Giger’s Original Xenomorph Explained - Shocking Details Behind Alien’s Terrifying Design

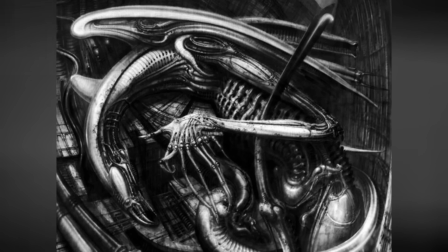(4:07)
The painting's biomechanical monster had an overtly phallic head and other anatomical
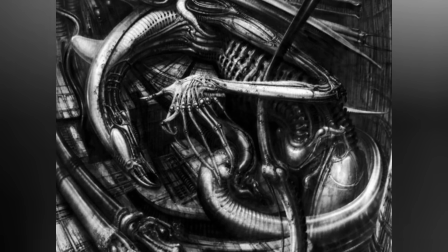(4:12)
extremities that were deemed too fantastical and perhaps too explicit for a mainstream film.
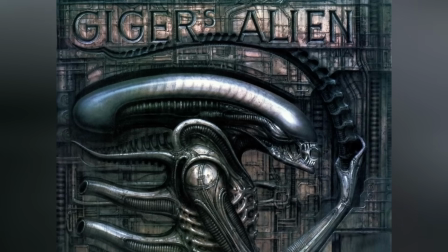(4:17)
As Giger and the filmmakers refined the design, the creature's cranium remained long and cylindrical, but was toned down so that it didn't literally resemble a human penis.
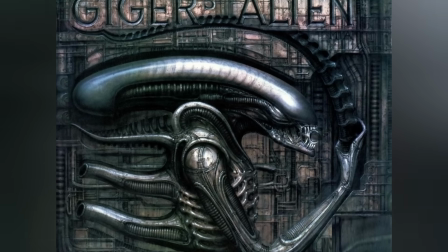(4:26)
Its facial features became more predatory, which meant that now there was a vicious array of metallic teeth,
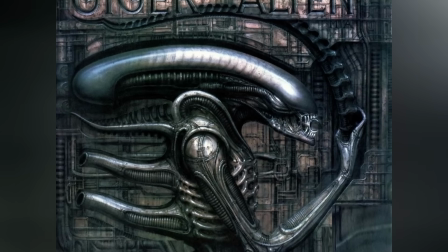(4:31)
but most importantly, there were no visible eyes at all.
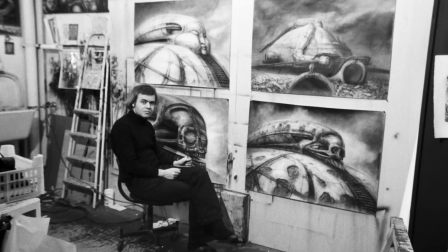(4:35)
Giger had initially sketched the alien with glossy black eyes, but someone quipped that it looked like a Hell's Angel in black goggles,
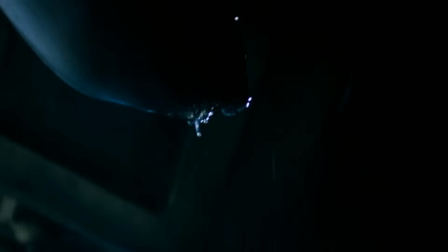(4:42)
which inspired Giger to remove the eyes entirely for a more unsettling look.
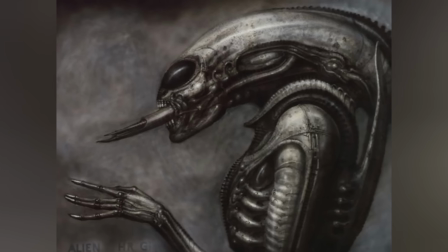(4:46)
You see, if you can imagine a pair of goggles on the creature, the entire idea of otherworldliness is just not being executed well.
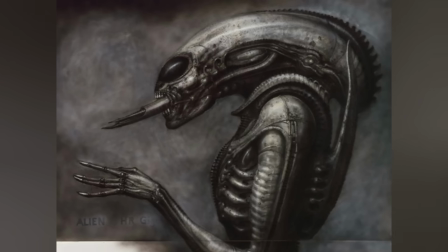(4:52)
Even the implication of a human touch to it ruins it, and hence the decision was made,
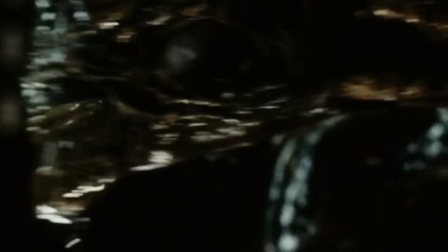(4:58)
and it made the creature eerily inscrutable, which in Giger's own words was like a striking snake that can find you without seeing you.
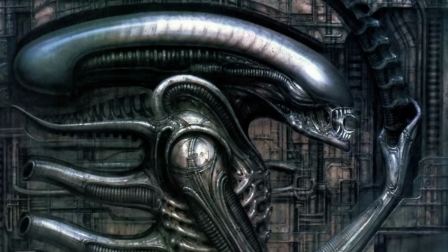(5:05)
Other additions that rounded out the beast were a spiked bladed tail inspired by a scorpion's sting,
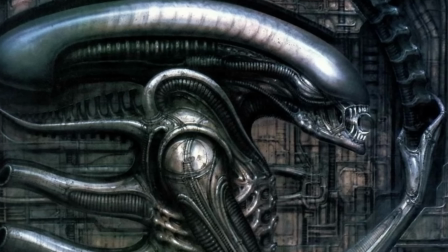(5:10)
a sleek carapace over the skull, and skeletal tubing protruding from its back.
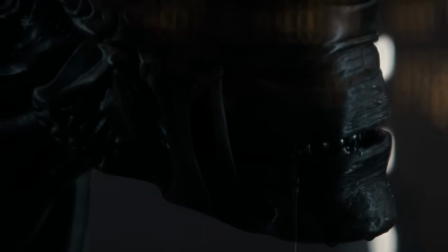(5:15)
Screenwriter O'Bannon also suggested one feature that wasn't in Necronom 4, a mouth inside a mouth.
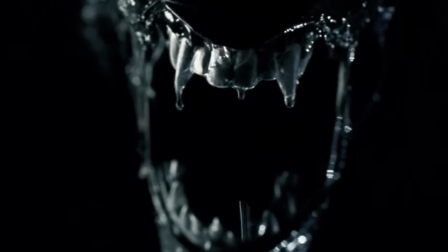(5:21)
The now infamous inner jaw would shoot out to punch through victims' skulls.
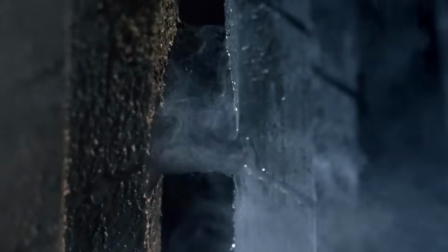(5:26)
Combined with corrosive acid blood as a defense mechanism, which was another idea the team adopted during development,
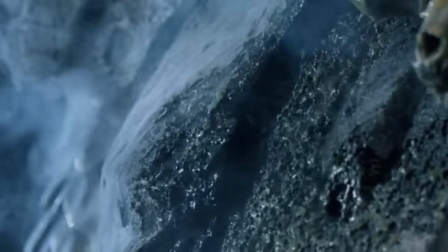(5:32)
the alien was kitted out as the ultimate unstoppable predator.
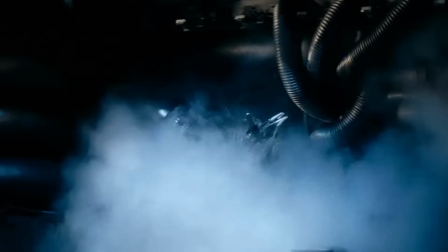(5:35)
By drawing directly from Giger's surreal horror imagery and then polishing those concepts for film, Scott,
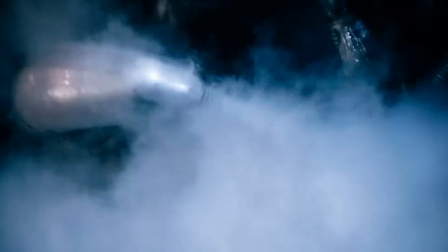(5:41)
O'Bannon, and Giger together birthed the being that felt ancient, alien, and perversely real.
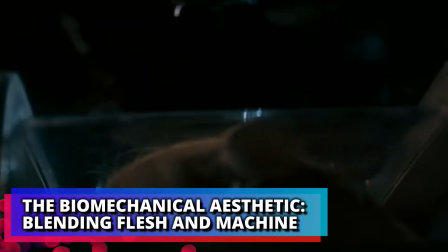(5:51)
The Biomechanical Aesthetic, blending flesh and machine. Although it was just a man in a suit, Ridley Scott ensured that wasn't evident to the viewer, so when you look at the Xeno on screen, you really believe that it's a biomechanical nightmare made flesh.
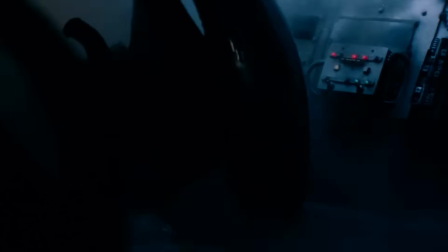(6:06)
And speaking of flesh, did you know that certain extraterrestrials like Reapers actually consider Xenomorph flesh, especially facehuggers, to be a delicacy?
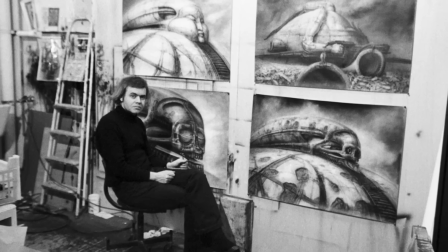(6:15)
Fun fact for you.
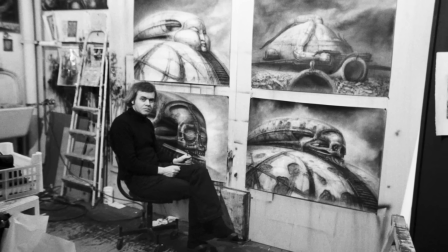(6:16)
Anyways, moving on, Giger's biomechanical style, which he developed in paintings throughout the 70s, uses living organic forms with industrial machinery.
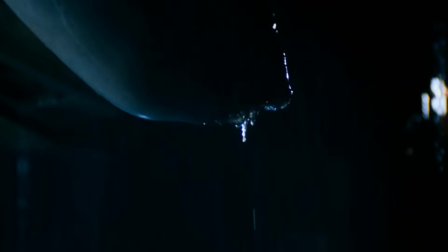(6:25)
In Alien, this aesthetic manifests in every inch of its anatomy.
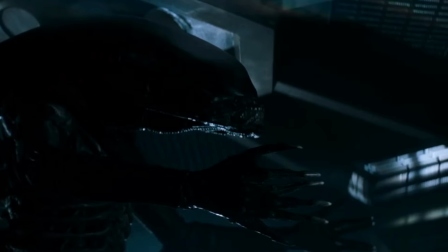(6:29)
The creature's skin is a glossy black exoskeleton, as if bone, muscle, and metal had been alloyed together.
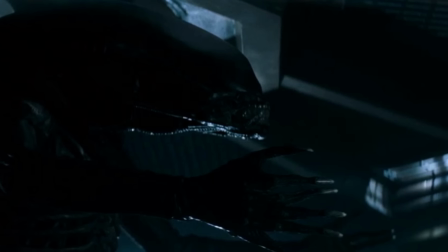(6:35)
Its elongated skull is smooth and cylindrical, which evokes both a predatory animal and the fuselage of some deadly machine.
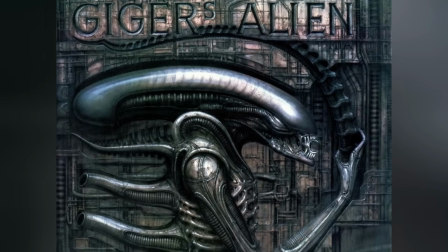(6:42)
Along the sides of that dome-like head, one can see ribbed, pipe-like shapes and sinewy ridges, almost like hoses or cables running under the skin.
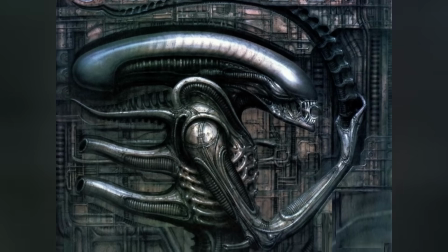(6:50)
Yeah, cables, not veins. Needless to say, Giger literally incorporated mechanical components into his sculpture,
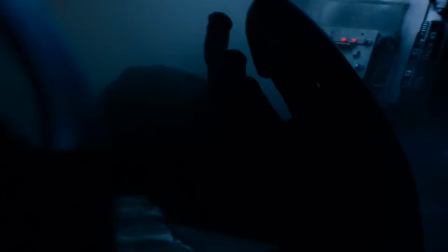(6:57)
and the detailing on the alien's body that the creature artists used actually had real metallic
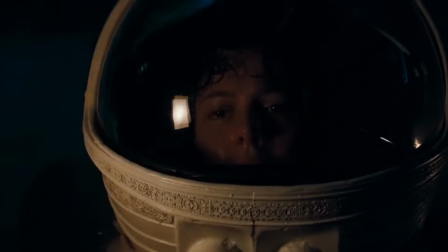(7:01)
tubing and engine parts to emphasize the fusion of technology and biology. The dorsal protrusions on its back resembled exhaust pipes or vertebral spines,
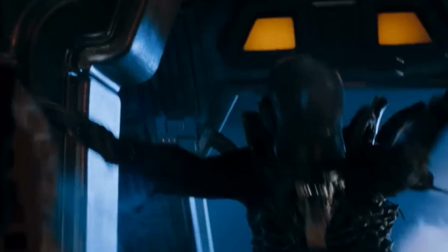(7:10)
so you can see how far they went to make us believe that this creature was a mix of machine and beast.
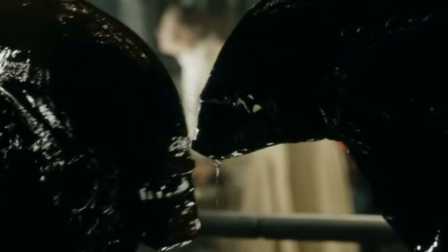(7:16)
As mentioned earlier, the Xenomorph has no eyes in its adult form.
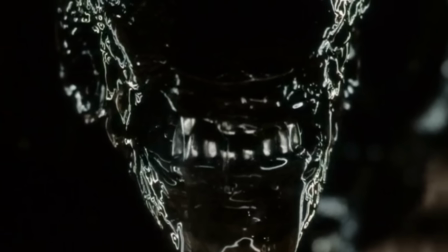(7:20)
Instead of a recognizable face, it has a smooth, eyeless facade under a translucent forehead dome.
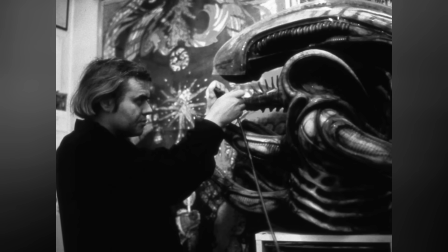(7:25)
Inside that semi-transparent dome is a human-like skull structure. Damn, Giger even embedded a real human skull in the prototype for added realism.
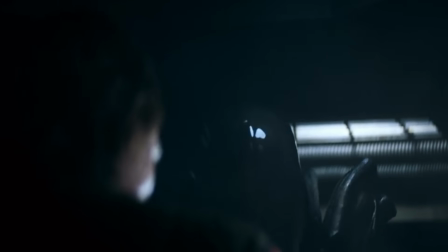(7:34)
This guy really was something. So, the victims and viewers of a Xenomorph can't lock eyes with it, making it inscrutable and inhuman.
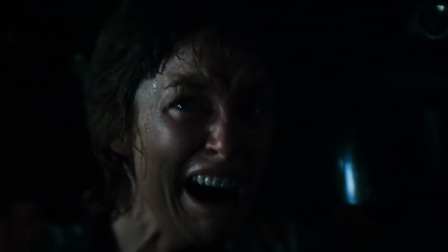(7:41)
The lack of eyes also reinforced the idea that the creature needed no eyes to hunt. Its other features also mix animalistic and mechanical elements.
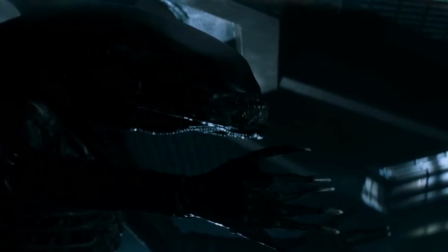(7:49)
The hands end in clawed, bony fingers with two opposable thumbs on each hand for extra grip,
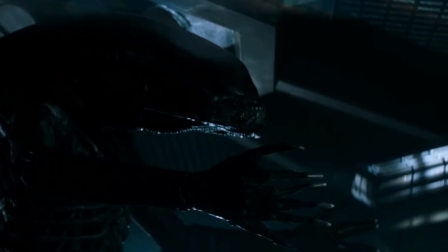(7:54)
yet the fingers appear almost piston-like in their jointed segmentation.
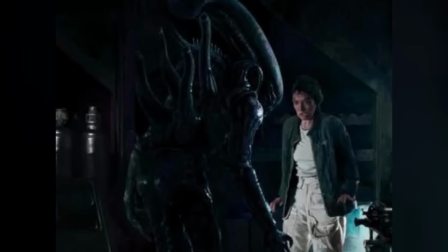(7:58)
The legs are long and digitigrade, so when the creature stands or crouches, its knee joints are high and bent like a grasshopper's.
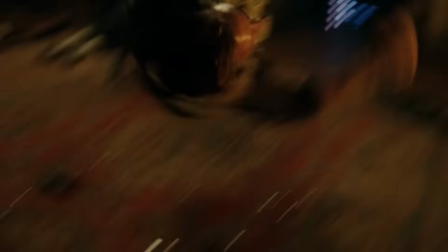(8:06)
The tail is a seriously deadly whip of vertebrae and mechanical blades, and it's agile like an animal's but segmented like some sort of chain tool.